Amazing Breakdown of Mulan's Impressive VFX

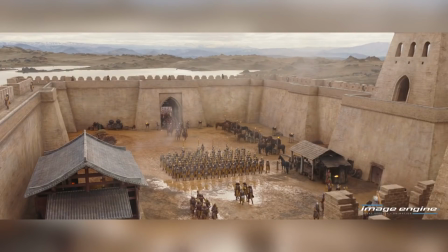engine had to build and extend various locations in the film for the Roran warrior encampment they had to model CG tents on the three practical
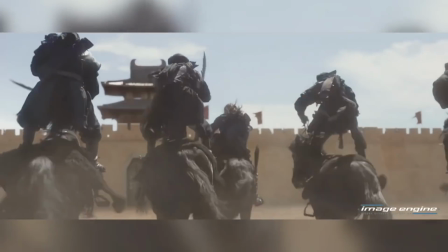tents that were in the original plates build eight different agents for the crowds and add CG horses for which they reused assets created for the Bori Ken attack
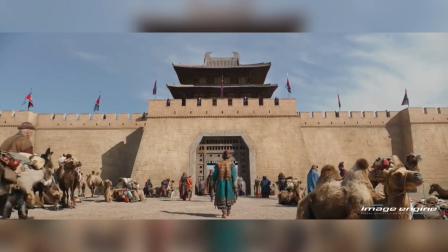scene the
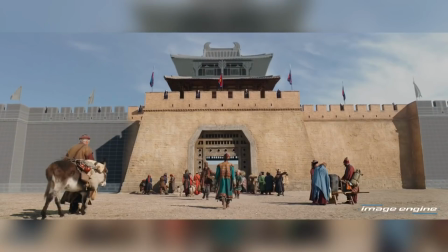mountain garrison and the desert garrison were actually shot on the same set in new zealand the vfx team used
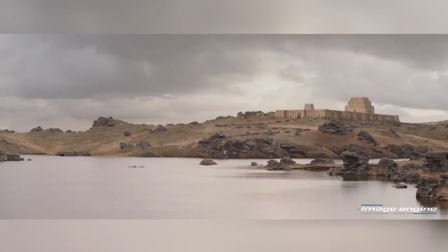different set extensions different internal designs and layouts and different
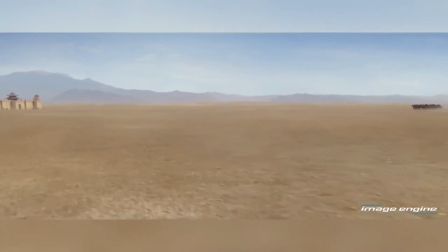2.5d dmp's to create the illusion of two completely different locations
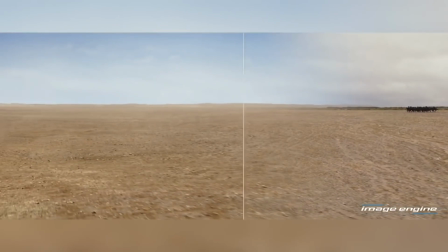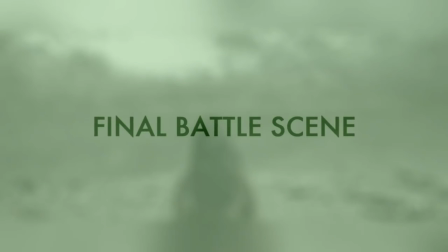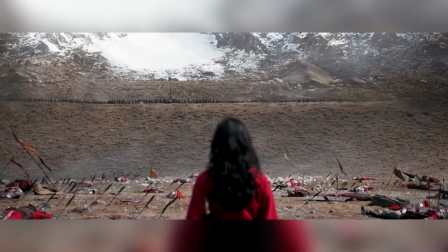extensive set extensions were carried out throughout the film but perhaps one of the biggest was in the final battle scene to extend the battlefield sony pictures
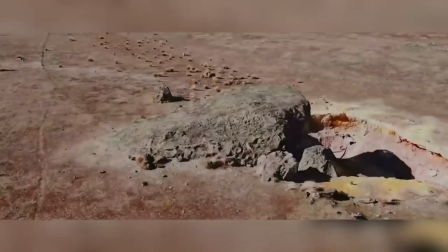image works combined a lidar scan of the filming location with drone footage of the area to give them a detailed map of the area as well as
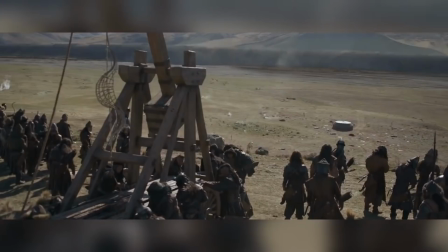the grass rock and scrub textured details that they could later use for their cg extensions they then added molded assets and cg smoke
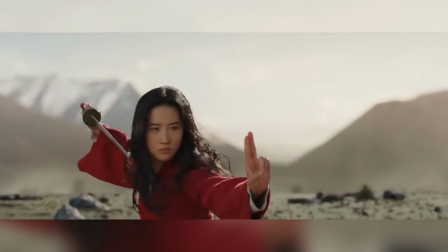to complete the battlefield look for the mountains in the background they had a helicopter film footage of a mountain in new zealand that had the central valley running down through
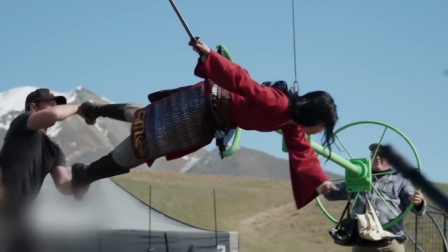the middle of it and the height that the director wanted, and using that as reference, they created the CG model.
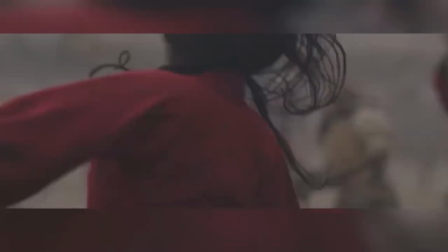Then they added the CG snow and rocks, grass and scrub with the same texture details obtained from the drone footage to marry it with the foreground.
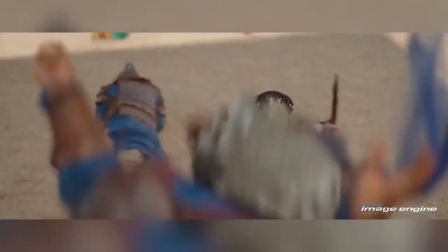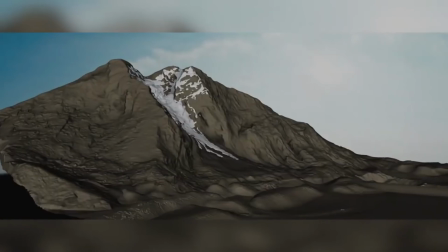The avalanche at the end of the final battle required Sony Pictures Imageworks to
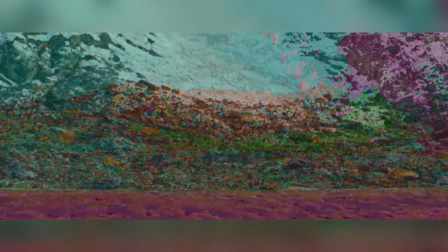build a new system inside Houdini to simulate ice and snow called Katiusha.
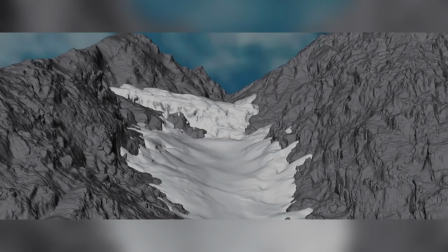This system allowed them to make a volumetric approach to the avalanche simulation.
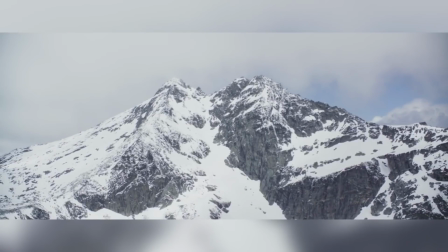They then referenced real avalanche footage to understand what makes it move the way it does.
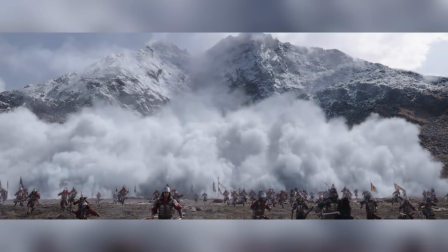This allowed artists to be creative and speed it up or slow it down for artistic reasons without making it look unrealistic.
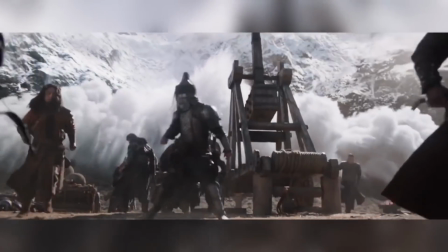SPI then simulated many different passes to ensure flexibility during compositing.
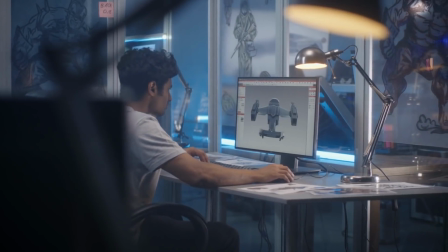Are you looking to learn more about how to create outstanding VFX?
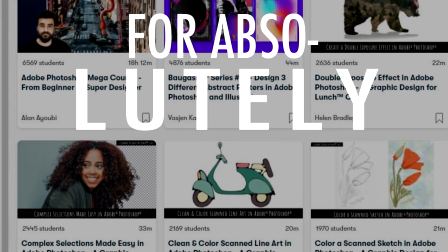Level up on your animation skills or just update your photoshop techniques for absolutely free then don't miss out on our special discount of skillshare where you can learn all of this and more i wanted to stay up to date with my photoshop skills so i took a class with andre oprinka and quickly
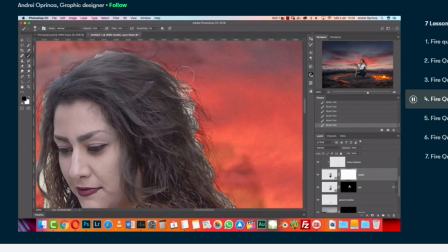learned how wrong i was using smart objects and the right way to mask out hair i can honestly see why more and more people
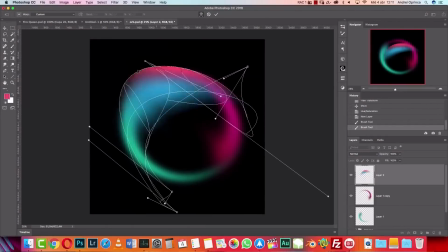are choosing skillshare to learn techniques the right way so if you're one of the first 1000 to click the link in the description,
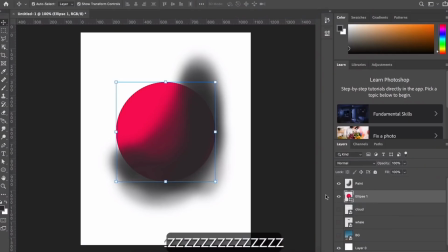you'll get a free trial of Skillshare Premium membership, less than $10 a month with an annual subscription.
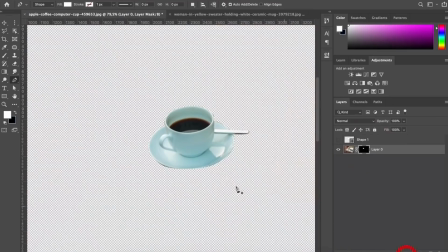So don't miss out on this limited offer and give Skillshare a try today, for free!